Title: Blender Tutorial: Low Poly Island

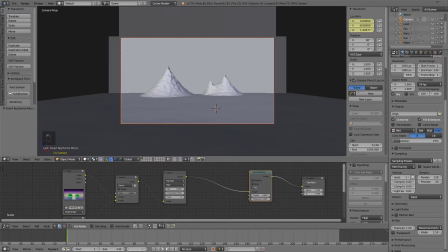1172s
i'll go to 240 by clicking here type in 240
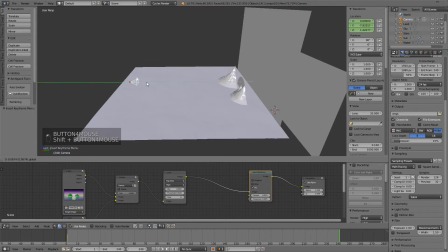1176s
um let's move the camera a little bit ahead you don't want anything too fast so
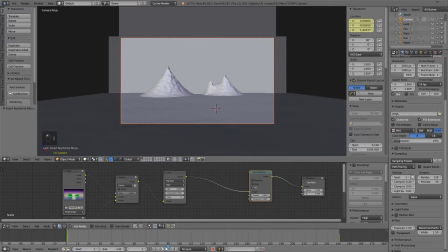1182s
let's mark that location so if i go back to the beginning we just kind of slowly move in here it's not even that noticeable but it's kind of like a subconscious thing you do notice it just it's not like you're focusing on it so i like that what we're going to
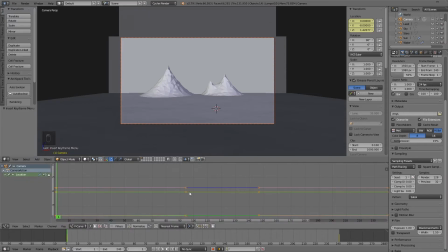1199s
do though is i'm going to change this to a graph editor i'm going to select all of them and i'm going to press t and change it to linear
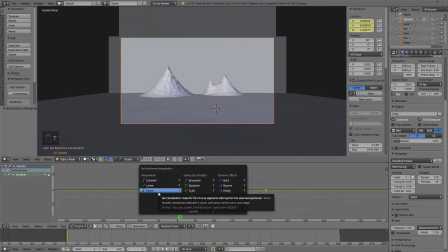1207s
basically the way it's automatically set is on bezier which when the animation starts it starts slow and then it ramps
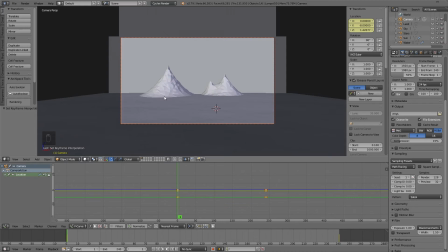1215s
up to your max speed and then it slowly goes back down which is fine for human movement because for example when you move your arm you don't move it at a constant rate you know you when you start moving it it's a little slow and then it gets up to your full speed then you kind of slow down to stop where you
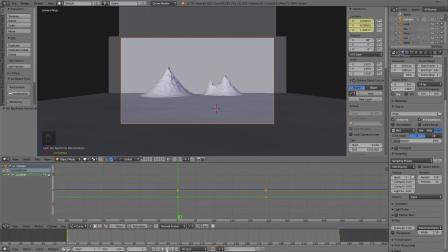1230s
want to stop it for a camera it looks kind of weird it's kind of um disorienting if you do that with your camera i mean in some cases not in all cases but in this case i certainly don't feel like it looked good so i'm just going to change it again select all press t linear press play and now we're just moving at a constant speed forward we're not you know starting slow ramping up and
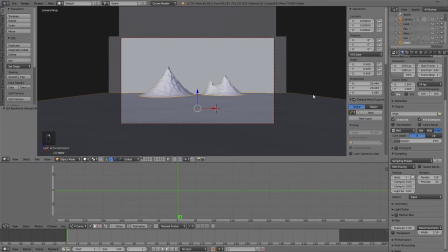1249s
then slowing down so let's go back to the water click on the water go into our modifier here and i'm just gonna doesn't matter what i set it to let's just set it at one i'm gonna press t i'm sorry i'm gonna press i
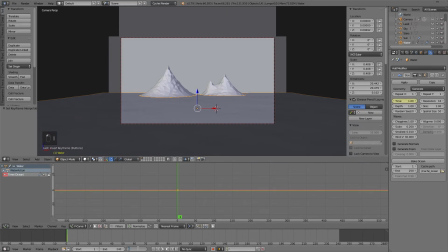1264s
i'm gonna go to 240 and let's just change it because i don't want it to be too fast so let's just do 2.2 that should be okay oops press i just
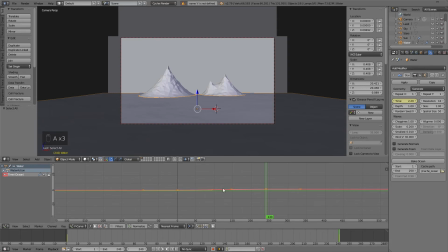1278s
set another keyframe and again with the graph editor still up i want to select it all with just by pressing a press t and linear because again i want the waves to move in a constant way so let's see what that looks like maybe presses you can press z too to see the movement going on but
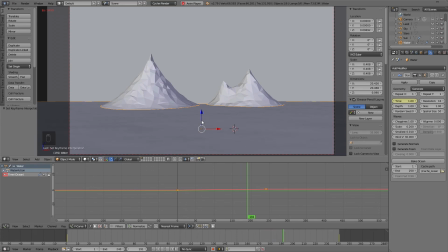1295s
we're definitely moving and it's um a nice subtle effect makes the image more interesting to look at so that's the basis of how i animated it
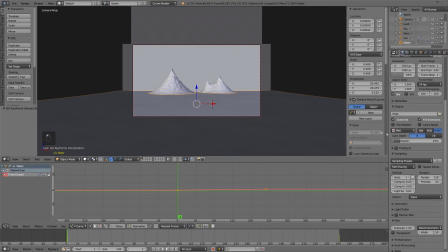1303s
guys uh all you would do after that is go back into your properties tab select where you want to output to and just press animate We do go back to the issue of the fireflies. So what I did, since this is such a simple scene and it was quick to render,
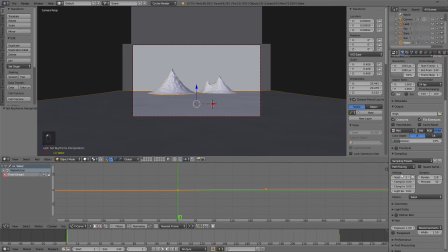1320s
is you would render one full animation, all 240 frames at one seed, and then change it from 1 to 0 or 2 or any other number other than what your initial render was at. So you basically render it twice with the two different seeds.
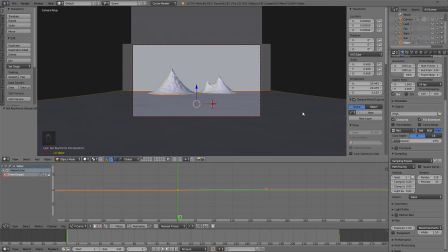1335s
Then in your video editing software, you would mix them via Darken like we did with the image composition so you can just search a tutorial or something on how to do that in your software I did mine in Vegas and it was very easy to do so that's it for me if you
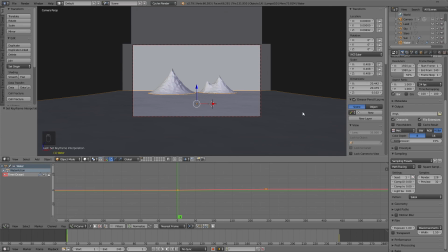1353s
have any questions feel free to ask in the comments I'd love to answer any questions and I'd as always love to see anything you make with this tutorial and see you next time guys